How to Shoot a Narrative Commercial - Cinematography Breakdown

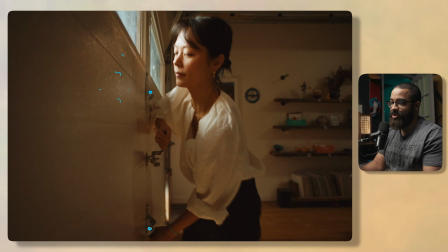And when you open a garage door, that they have these hinges here. So I only have a panel about 2 feet, as you can see here, to work with. So I kind of racked my brain in terms of what would work. And then I thought about the lighting that I use in terms of putting lights anywhere.
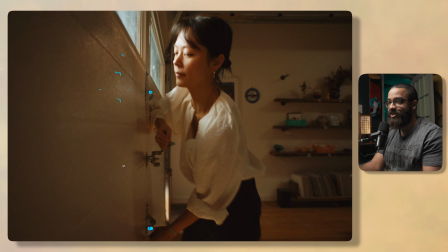And usually when I like to put lights anywhere, especially Titan tubes, I use magnets. So I was thinking, is the garage door magnetic? Is it made out of steel? Is it made out of aluminum? So these were kind of things I had to test. But what I basically built, a right angle plate, and then on that right angle plate is sitting our Sony FX3.
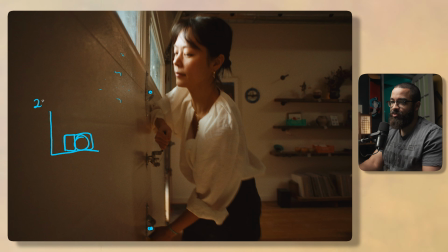And then for this, we used a 20 mil. The 12 mil was a little bit too wide and giving off a little too much. We kind of want to change it up. And then that is set on a quick release plate right here. And then we didn't really have any Teradek. You could put like a V-mount battery and stuff like that onto this, but we just wanted to utilize the camera.
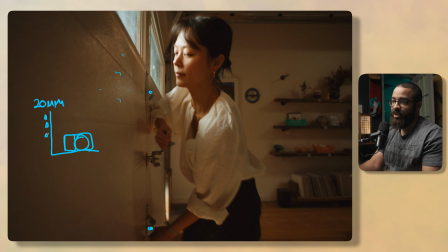And then on this, I put a bunch of magnets here. And the magnets that I actually used are these magnets right here. And what I love about these magnets is it's a 1/4-20 thread. And then you have your magnet here, and it's pretty strong. So it gives a lot of grip, and I use like 2 of these for 1 Titan tube. It's more than enough.
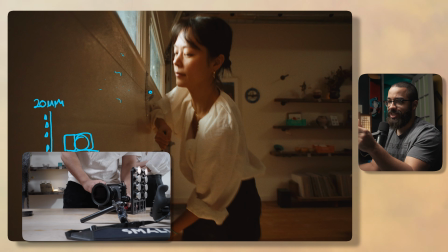And then for this, I think I had like 2 rows of like 6. So I had like 12 magnets.
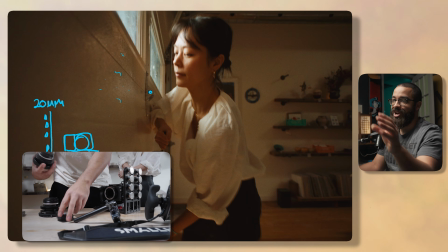So I just didn't want the camera to go anywhere, but I knew I could hold it as it was going up.
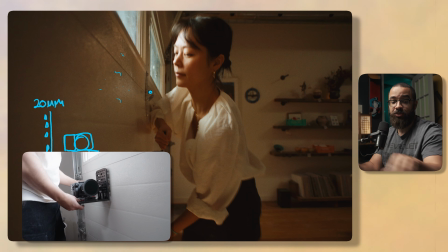So it's just magnets, a right angle plate, which has like a bunch of cheese plate holes that allow for like threading in different accessories and everything like that.
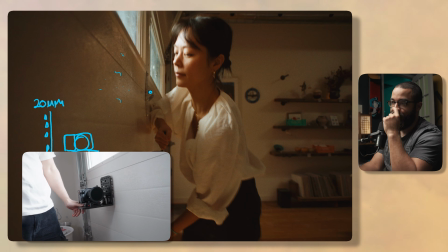Then the FX3 on a quick release plate so I can move it and position it and everything like that. And then because it was just magnets,
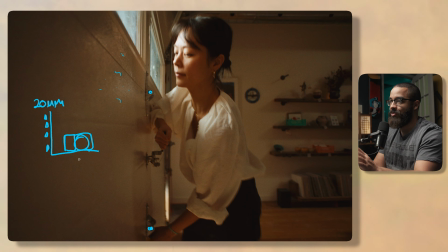I could just stick it to the door and then I could kind of rotate it to get the perfect leveling of the camera in terms of tilting, not necessarily panning, but it gave us something that was close enough.
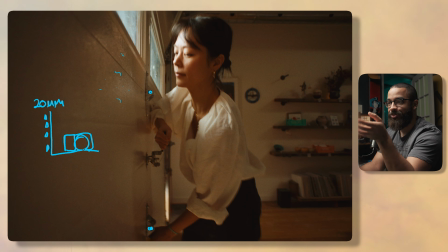And then the way I tested this, I just went to my parents' house and I'm like, I really hope that this door is steel and not aluminum, because steel is magnetic and not aluminum. And then I just built the plate and just stuck it there. I'm like, we should be good because it's a generic garage door and we should be good.
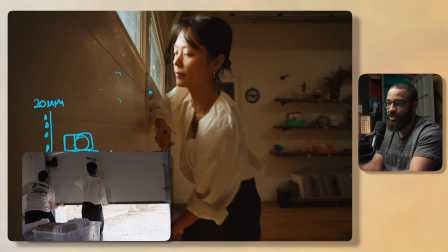It was kind of taking my risk and chances. I did bring the suction cups just in case, but I was pretty sure that this method was going to work well.
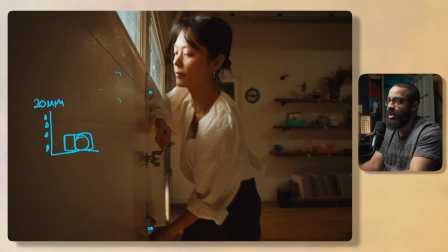We didn't have any lights here. This was pretty later in the day and this was one of the last shots. So the natural ambient light coming from outside was giving me enough in terms of interest and naturalistic on her face as well as her shoulders.
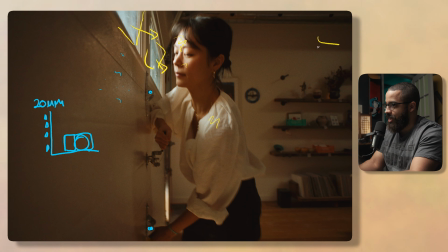And then we just turned off all the lights, and this is the skylight just kind of acting as our fill back here into the room to give us some levels to the room. But we didn't really add any lights and everything like that. Usually with specialty shots, you're focused on the movement and everything, especially if you have it physically attached to something.
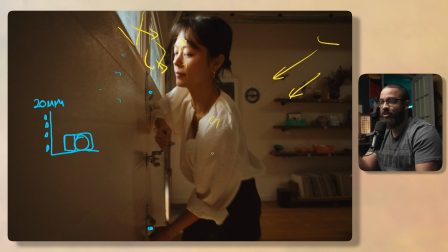And this sells everything, and then you just have to usually add a little kicker or something to kick out your subject and make you focus on that. If you enjoyed this video and want to see more commercial breakdowns like this, I have a video queued up here that you'll enjoy.